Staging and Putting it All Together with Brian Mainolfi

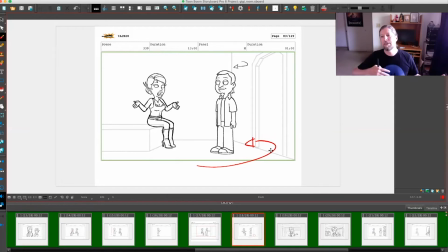[8:26]
And so I have him cross the room and physically go into a new space to match the mental thing that we can't see visually, but to say what's going on. And he's going to turn. And so now they are able to have a connection with each other as he
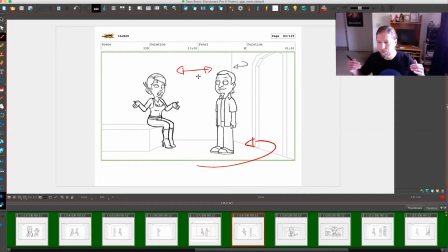[8:47]
enters a new space, both emotionally and physically, and is able to turn to her, hey, why don't you come with me?
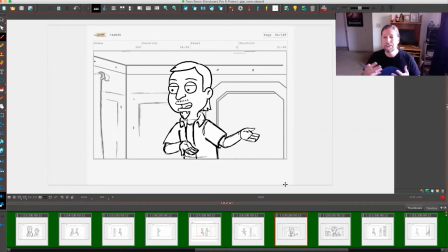[8:56]
And what I do with this shot, and I think this shot is very important because him asking her to come is going to drive some of what happens in Act 3, whether she shows up to help him or not.
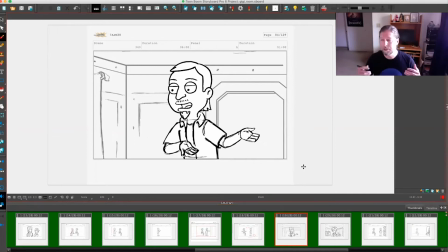[9:10]
So it's important. Having this thing close up helps the audience to remember it as being important. Also, he does this gesture with me this way that is framed
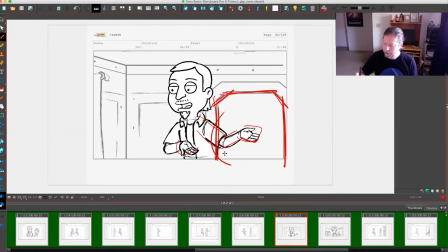[9:27]
physically by the door to show where he says, come with me. He is meaning, let's get out of here and go through my new space together. And I frame his gesture to the door so that subliminally we're understanding what that means.
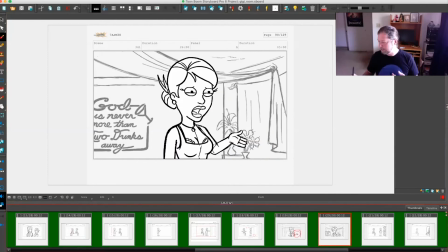[9:43]
We have a cut back to her where she says that she just can't bring herself to do it.
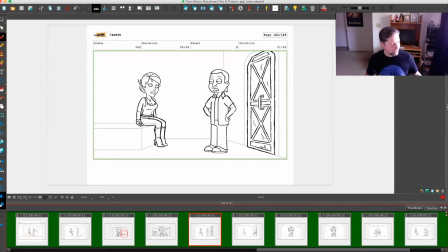[9:50]
So he is going to exit now. He's going to say, okay, I really wish you'd change your mind.
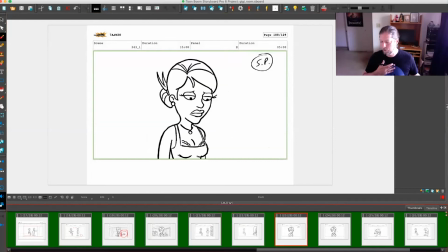[9:55]
And off he goes through the door. We cut back to this close-up.
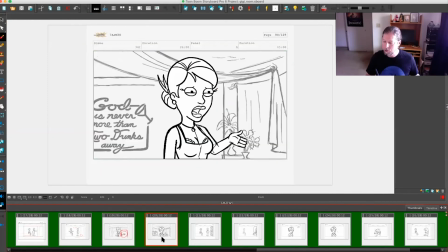[10:01]
We've seen the close-up already after this moment. We have this close-up. he takes off.
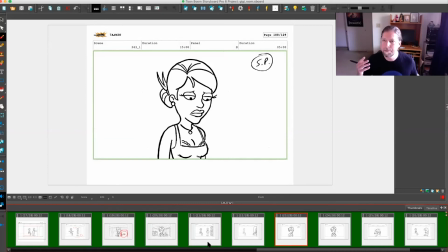[10:06]
We cut back to the close-up we've seen before, where we get a beat of her emotional moment before she looks up because there's a noise, and we see that this alien has instead come in,
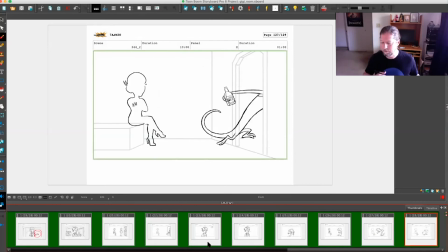[10:19]
and he propositions her with something awful, and then he runs out. Now, I certainly could have had Jeff turn and exit, and then had the alien come in the door and make the proposition to her.
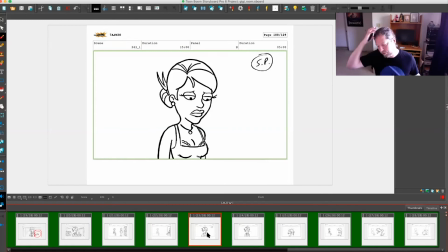[10:37]
The reason I wanted this way, first of all, was seeing a character's emotional response is important to having us relate to a character. Also, when she hears something and looks up, the audience is setting up an expectation.
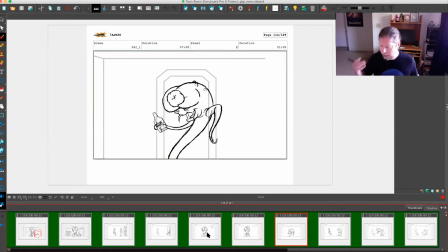[10:56]
Oh, Jeff has come back to her. And then, of course, the payoff is, the joke is that it's not Jeff. And so what happens becomes a little bit funnier because we set up an expectation that Jeff would be coming back, and he didn't. I know that was a ton of information, but these are sort of the thought process that we will go through as a storyboard artist to figure out the point of what was written, how the script is moving a story forward, and then what we're going to do to, at every moment, visually and artistically enhance what's going on so that we hopefully end up with a story that resonates more emotionally, personally to the audience, and have a better story, a better episode, a better show, and just have a better work that we do. This is what we're all about, and then move on to the next, then the next, and the next. If a television series will do 20 episodes in a year, it's 10 hours of content. It's quite a bit, and we got to do it as fast as possible. But it certainly doesn't mean that we don't want to make it as good as possible the entire time that we're going.